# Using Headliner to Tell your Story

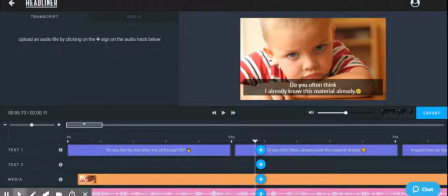[0:00]
So when you edit the content editor in Headliner, this is what you're going to get. You're going to have some areas where you can insert text and media, and I'll take you through a walkthrough of how what strategies I used to design this video. I started off with a video that kind of tugs at your heart.
Do you feel like this through PD?
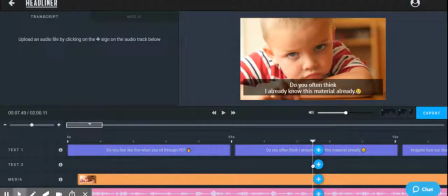[0:19] Do you feel like you're bored? Do you know it already?
So I tried to start with something teachers can relate to.
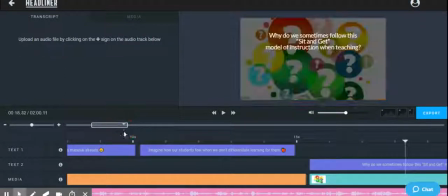[0:25]
So as we go through the video, my images that I chose to use, I try to stick with images that really related to what I was trying to present to the audience. Questions.
Do you sometimes feel like you're sitting and getting?
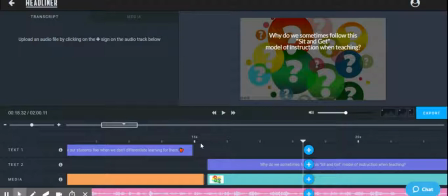[0:41] Why do we use this for kids?
I also inserted some music because I left it more up to the music to tell the story. I feel like that sets the emotional stage and gets the audience captivated into the video.
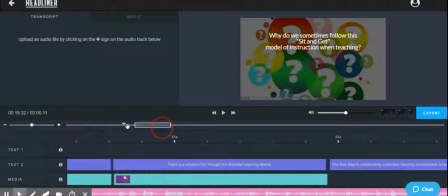[0:56]
As we proceed, some of the things that I wanted to stand out,
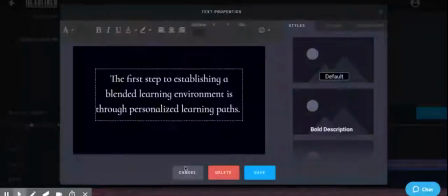[1:01]
I chose to use a black dark background and then the white. I wanted that to pop. I wanted the viewer to read that, to think about it for a little bit and think about, hey, what is personalized learning paths?
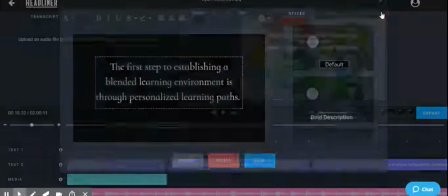[1:14]
So I wanted them to begin the thinking process.
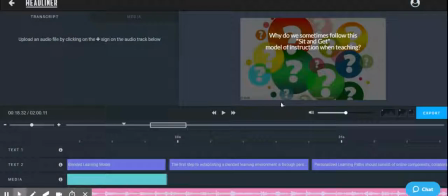[1:17]
So I did that for a few slides as we move through the program.
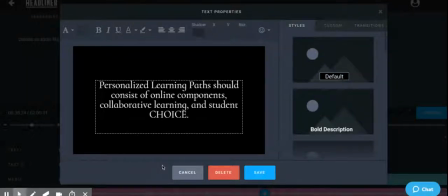[1:24]
And then I tell the audience what it is and how students can be in a personalized environment.
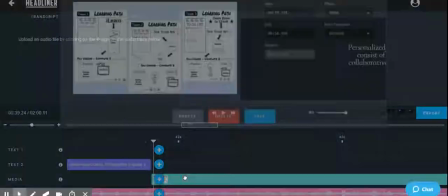[1:33]
So in the next slide that I show, I go into telling what a learning path is.
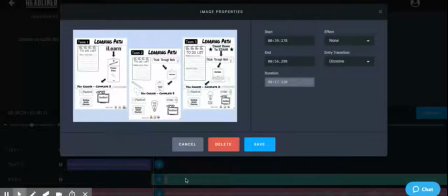[1:39]
So I don't really say what it is, but I let the audience kind of read and figure out what's going on here. These are different learning paths. They're personalizing learning. You have 3 teams and they're all going through a different path. So this is how I personalize learning in my classroom.
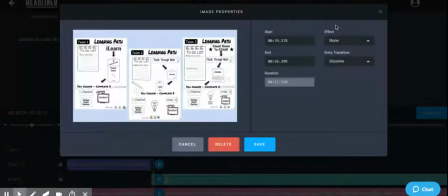[1:57]
And this slide does have a lot, but I let it play for a longer period of time so that way the audience can clearly get the vision of what is being said on each one by having that extra time to read through those.
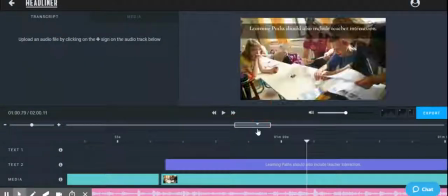[2:12]
As I go, the next part I decided to do was to incorporate some pictures.
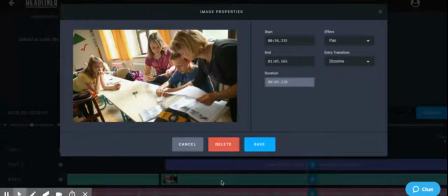[2:17]
Headliner has a lot of free images that you can use. Also is video and it has music as well too. Headline's free. You can sign up. So I really like this program that I use.
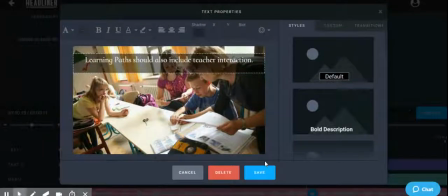[2:29]
The titles that I chose to use went related with the pictures. So I wanted viewers to know that learning paths should have teacher interaction.
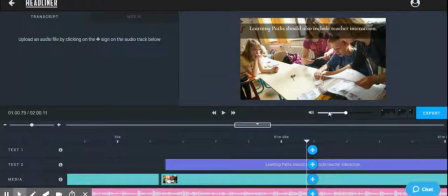[2:39]
That's part of what blended learning is.
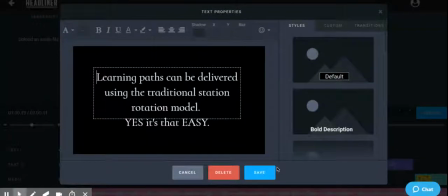[2:43]
The next section I talked about, once again, I wanted this to stand out and say, hey, this is easy. Just use a traditional model, rotation model that you have used in the past.
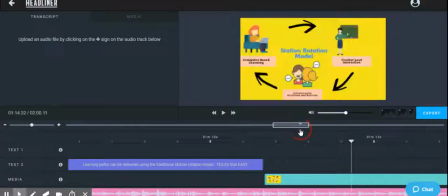[2:55]
And then I go on to show it a picture.
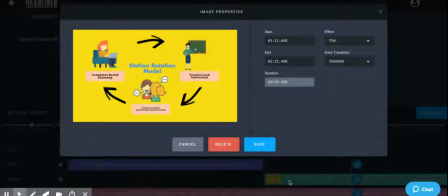[2:59]
This particular picture, I believe I made in Google Draw, and I just inserted it into the Headliner.
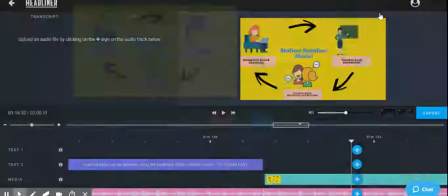[3:06]
So you can do that too. You can take your own images and put those in as well.
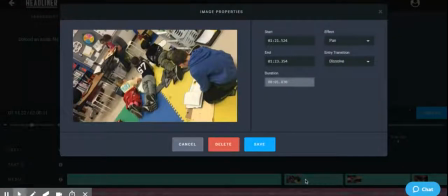[3:11]
As I go through, I included some of my own pictures as well from my classroom so teachers can see it doesn't have to be at a seat. You can have students sit wherever they're comfortable learning. I'm really big proponent of flex seating.
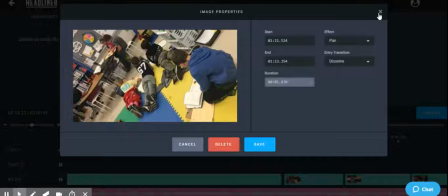[3:26]
I feel like students can learn in an environment that's best for them. They don't have to be in a seat.
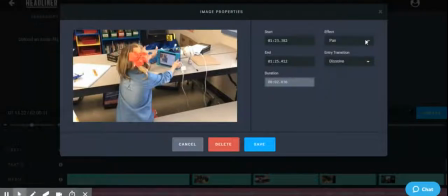[3:32]
So I put some of my pictures in there so the audience can get a vision of how a classroom could look like, because I've done it.
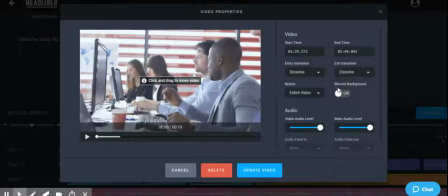[3:41]
And then I ended it with a statement saying, together we can do this.
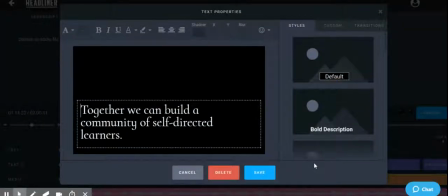[3:47]
I had a video put in that was free on Headliner saying, together we can build this community of self-directed learners.
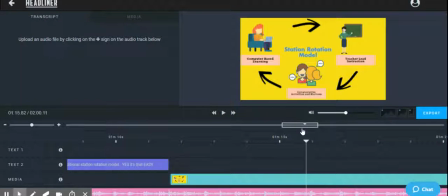[3:54]
So if I let it to play, let me get to that section. Do you see how I can toggle over?
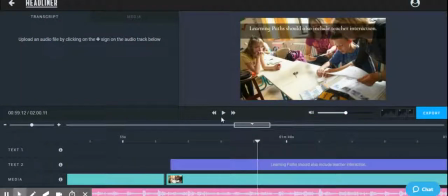[4:00]
It's really easy to place where you want the video to start.